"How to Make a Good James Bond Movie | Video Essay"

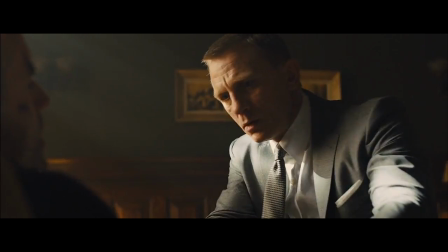(8:17)
The opening scene shows us how Bond has grown as a double O since the previous movies, as well as M's ongoing commitment to the mission above all else.
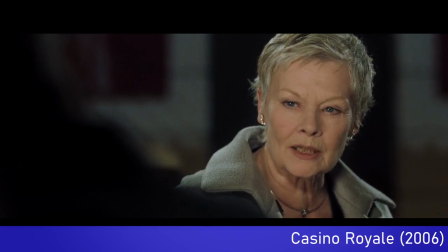(8:26)
She is following her own advice, and judging the situation dispassionately. It also sets up the plot of the film with the stolen hard drive.
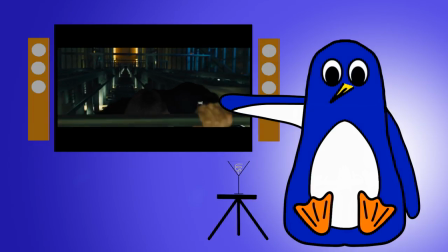(8:34)
The fight in Shanghai shows how Bond has grown weaker, he's facing the consequences of all those Heinekens.
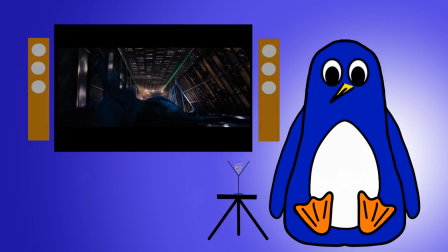(8:39)
We can also see some of his character growth here, compared to the last film where he simply killed every lead he had.
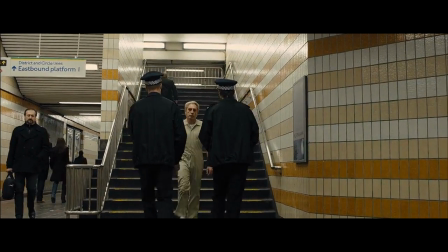(8:45)
It then sets the stage for his meeting with Severine. Pursuing Silver sets up the villain's resourcefulness, motivation, and shows Bond he can't trust anyone.
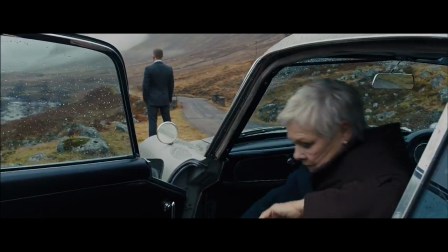(8:54)
This leads to him and M fleeing to Skyfall Manor, thus setting up the climax of the film, while also giving us insight into Bond's backstory.
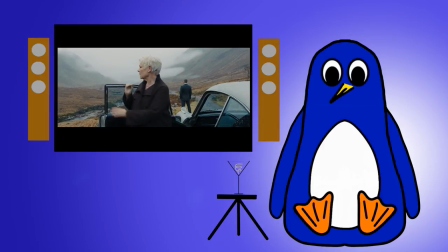(9:02)
The point is, these scenes all matter. They develop character and drive the plot forward at the same time.
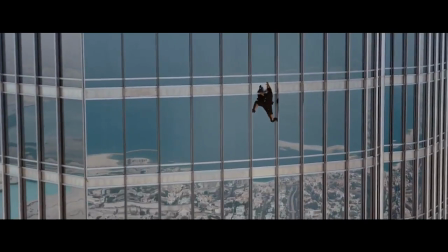(9:08)
Compare these action scenes to, say, the Burj Khalifa scene in Ghost Protocol. Without a doubt, one of the best action sequences of the decade.
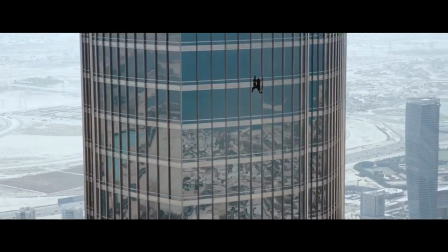(9:16)
I'm not disputing that for a second, but the setup is contrived, and it doesn't advance the plot.
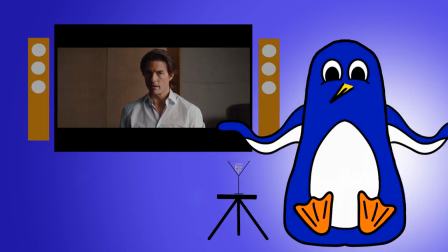(9:22)
It feels like it was reverse-engineered.
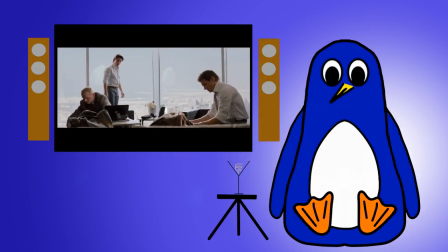(9:24)
The filmmakers wanted a scene with Tom Cruise climbing the side of the world's tallest building, so came up with some excuses in the screenplay to get him there.
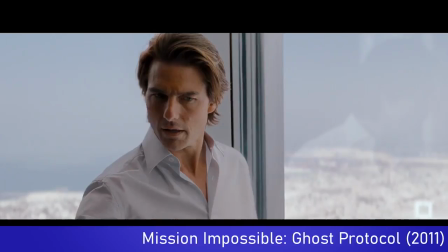(9:33) That does. Pressure sensitive. I don't have time. Elevator shaft. Infrared sensors. I don't have time.
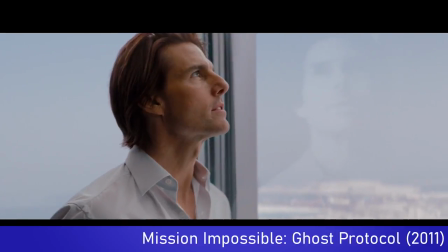(9:41) How am I supposed to do this?
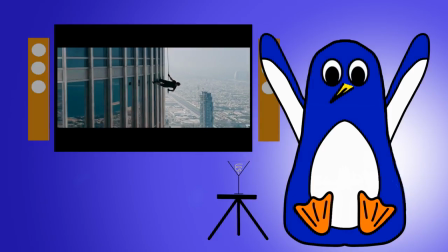(9:45)
This is not a criticism of the scene or its excitement or the stunt work involved.
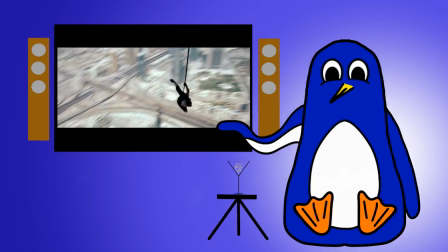(9:49)
It's It's one of my favourite standalone action scenes of all time, but it doesn't serve a purpose to the plot or character in the same way the action in the Skyfall does.
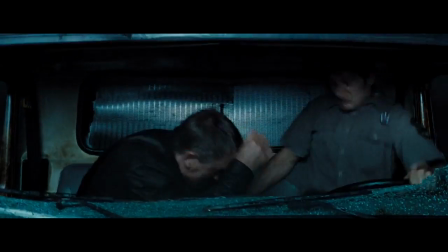(9:59)
While on the subject of action, we need to feel like they have consequences and impact. Bond needs to get hurt in order for us to feel that he is in danger.
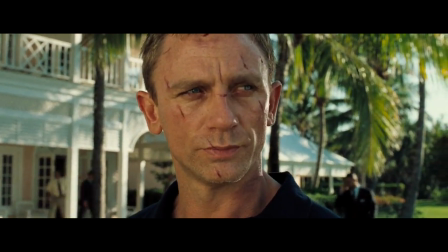(10:08)
Look at his face after the airport fight in Casino Royale.
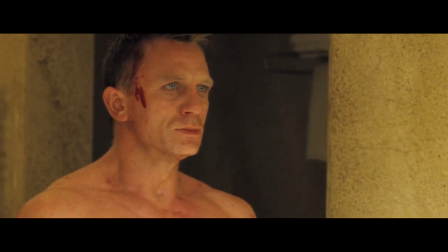(10:11)
After the stairwell scene, we see Bond taking time to heal, and he stares in the mirror and we can see him questioning himself and his actions.
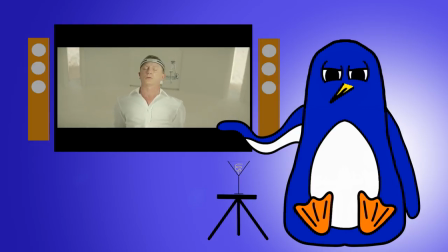(10:19)
I mean, compare this to the scene in Spectre where he is tortured and then immediately goes and takes out a base full of goons.
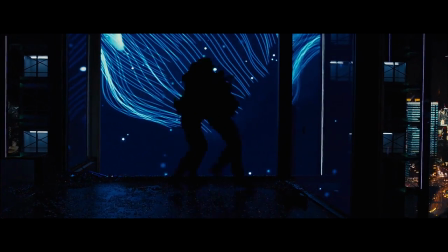(10:25)
In Casino Royale and Skyfall, Bond is not invincible. We feel the danger he is in, and know that every action has a consequence.
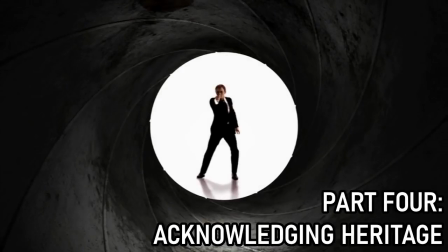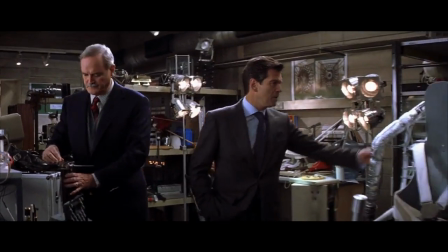(10:38)
Heritage is what separates Bond from any other movie franchise besides Star Wars. To make a great James Bond film,
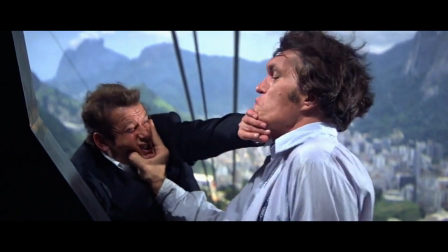(10:45)
you have to embrace and acknowledge this heritage and show how your film adds to the history of the series without falling back on lazy fan service for the sake of it.
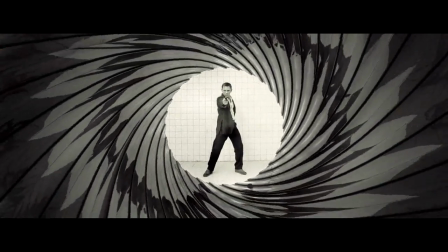(10:54)
Him. One of the things both Casino Royale and Skyfall do superbly well is acknowledge and pay tribute
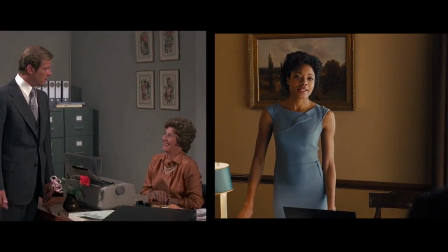(11:00)
to the heritage of the Bond franchise without it feeling forced for cheap nostalgia points.
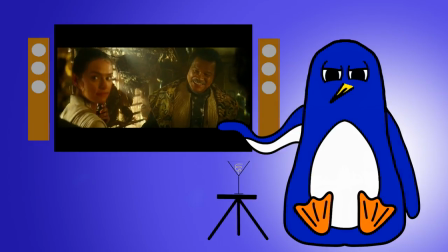(11:06)
Him.
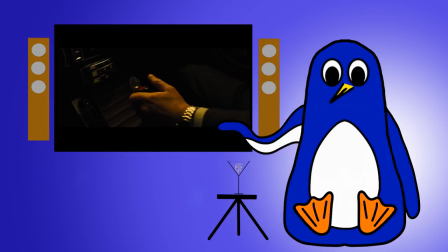(11:07)
Classic Bond elements are reintroduced in a seamless way that are fun little easter eggs for long-time fans of the series, without distracting from the plot.
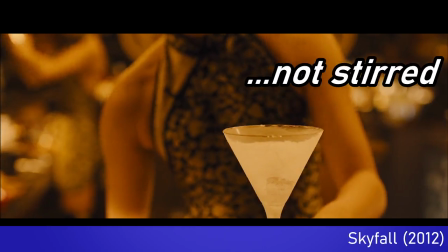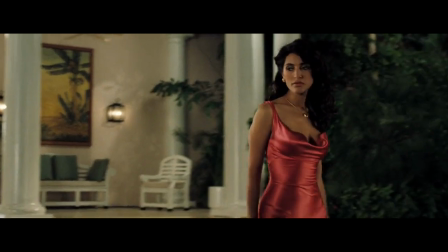(11:24)
Things like the reintroduction of the Aston Martin DB5 are neat little touches that work independently in the new continuity of the Craig films,
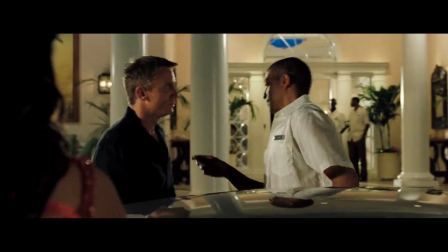(11:31)
while paying tribute to the fifty years of heritage.
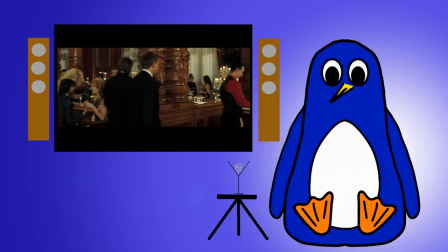(11:35)
When there are more explicit references to earlier Bond tropes, they play on our expectations and subvert them for effect.
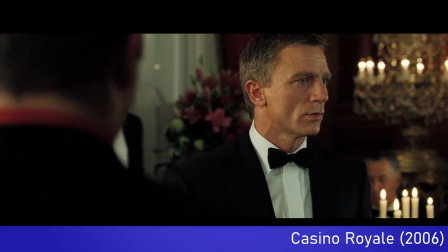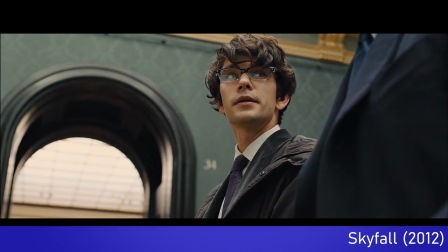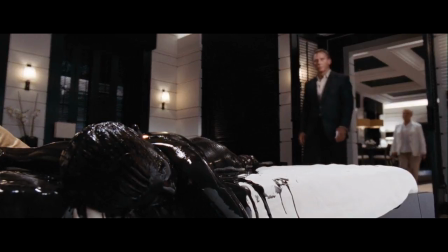(11:53)
Meanwhile, scenes like this in Quantum of Solace?
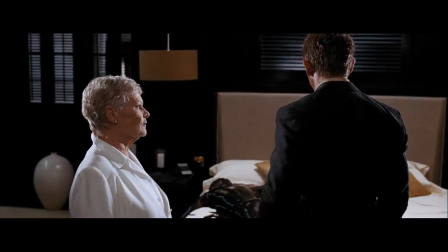(11:55)
This is just distracting and seems out of place with the world of the film, just for the sake of some fan service no one asked for.
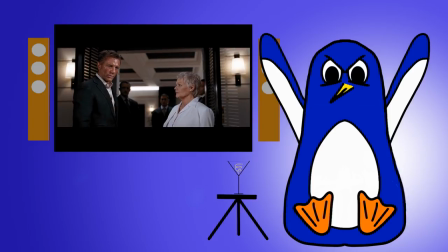(12:03)
Hey, Quantum of Solace, if you're so desperate to show us you're a James Bond film,
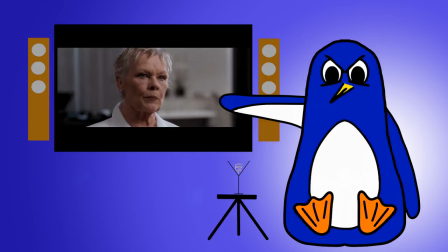(12:07)
how about you have Bond say his most famous line that appears in every single other James Bond film except this one.
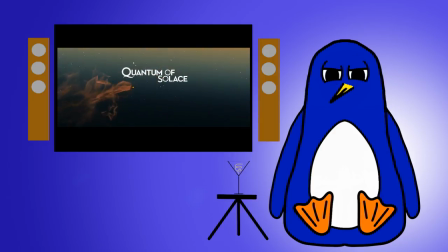(12:14)
This annoys me so much, but my thoughts on Quantum of Solace are another video for another time.
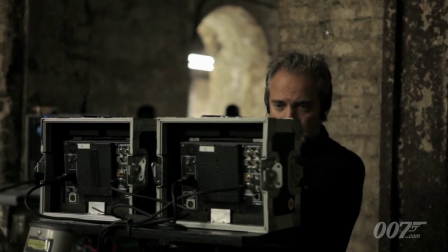(12:21)
Skyfall's production team understood this.